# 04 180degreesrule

180 degrees rule.
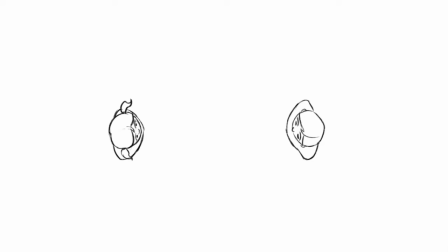[0:09]
180 degrees rule applies to where the camera is standing according to the characters when, for example, we have a dialogue. Let's see a current situation. If we have two characters talking or engaging with each other,
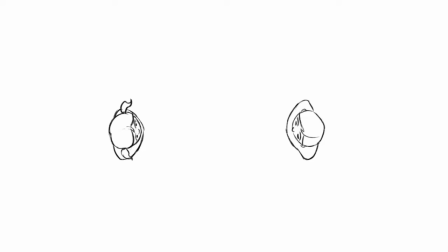[0:27]
there is an invisible line of action that is going exactly in the middle of the characters. 180 degrees rule says that the camera can be on any side,
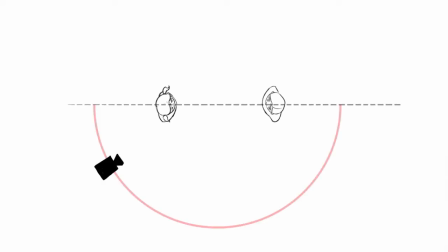[0:41]
on any point of this red line or on this one side of the line pointing at the character. And why is this important?
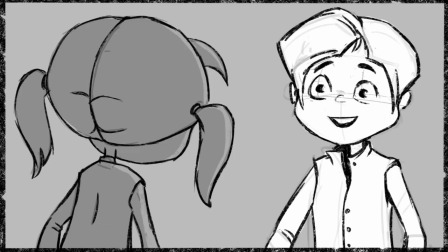[0:53]
Let's see a current situation. If one character is talking and we have the camera
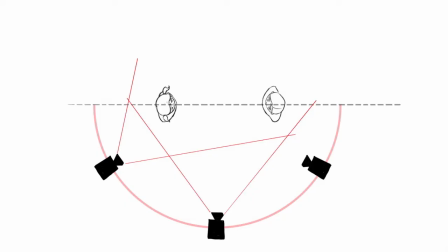[1:01]
on the 180 degrees side of the line of action,
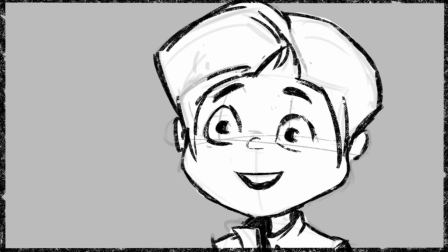[1:06]
as long as we follow the 180 degrees rule, we can zoom in and out of the character as much as we want.
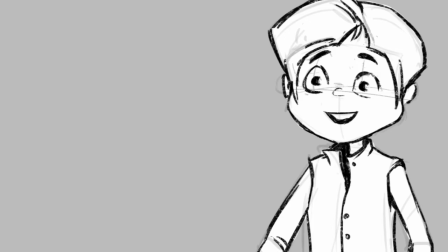[1:13]
We can frame the character either as a close-up, as a middle shot, or as a whole shot.
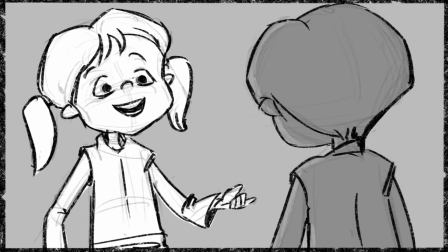[1:20]
Then it looks like one character is talking to another.
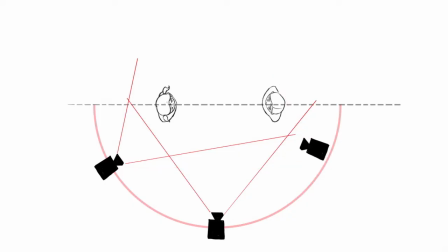[1:29]
But what happens if we cross the 180 degree line? Then both of the characters will be on the same side of the screen and they'll be turned in the same direction.
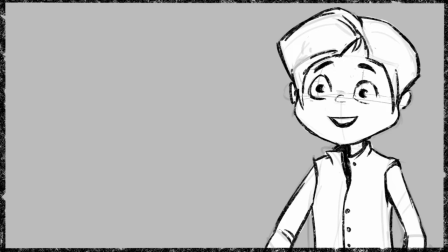[1:44]
There will not be a dialogue between them,
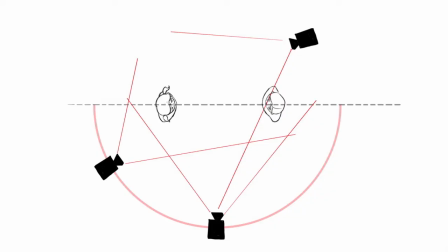[1:47]
but it will look like they are talking towards something else or someone else which is not in the scene. So 180 degrees rule is basically for orientation on the screen and for
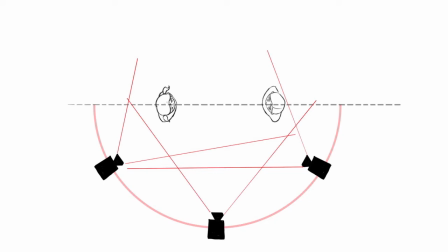[2:05]
clarification of who is talking to whom and how the characters are positioned.
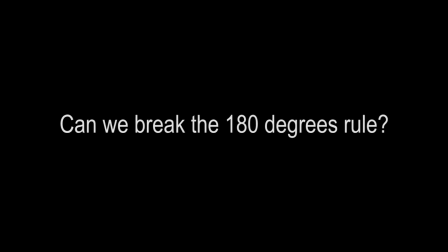[2:13]
Now, can we break the 180 degrees rule, and how?
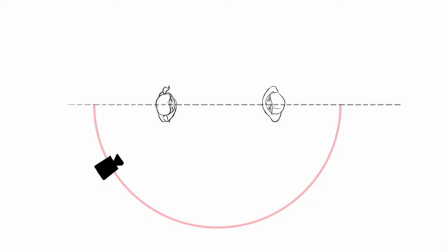[2:19]
Yes, of course we can do that. We don't need to have the camera standing on that position or on that side all the time through the film. That will be boring. There is some certain rules that can break the 180 degrees rule. One thing is to position the camera exactly on the line
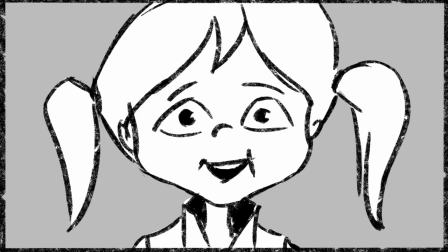[2:38]
and have the character looking from the POV, point of view.
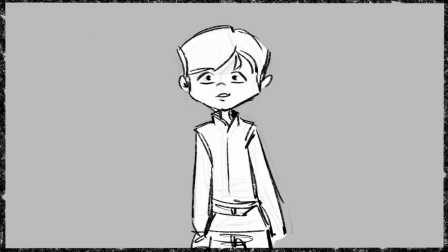[2:46]
When we have the camera exactly on the line, the next time we show the characters,
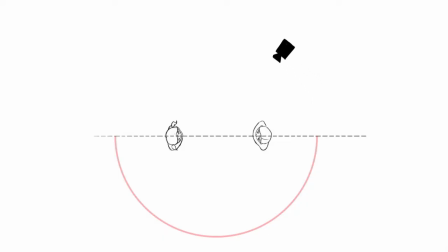[2:52]
we can have the camera being on the other side of the line. And now we have a new line of action, a new 180 degrees line, which is on the other side of the character.
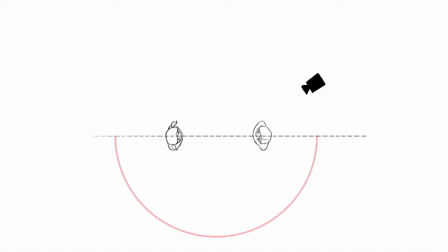[3:10]
So we can't jump back and forth between one and the other. We can't go 360 degrees, or we will get our viewers very confused of what is happening on the screen.
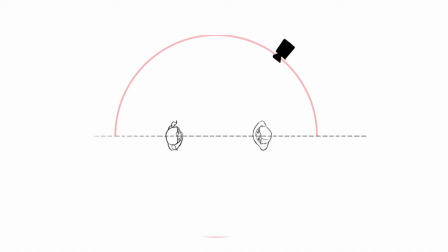[3:25]
Another way to change the line of action or to change the position of the camera is if we have one of the characters or both moving. So if the character moves, they basically change the line of action
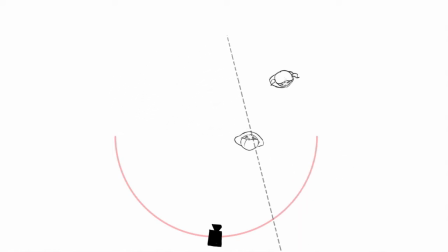[3:42]
and the 180 degrees line between them. Now we can position the camera in a different place, but we still have to keep the 180 degrees rule of the camera.
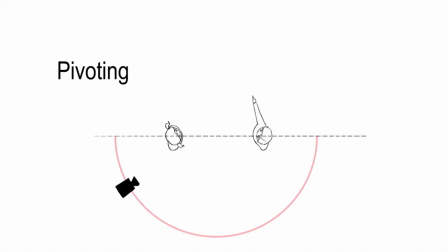[3:59]
Another way to break the 180 degrees rule is to have a pivoting of something. Something, for example, that the character is looking at.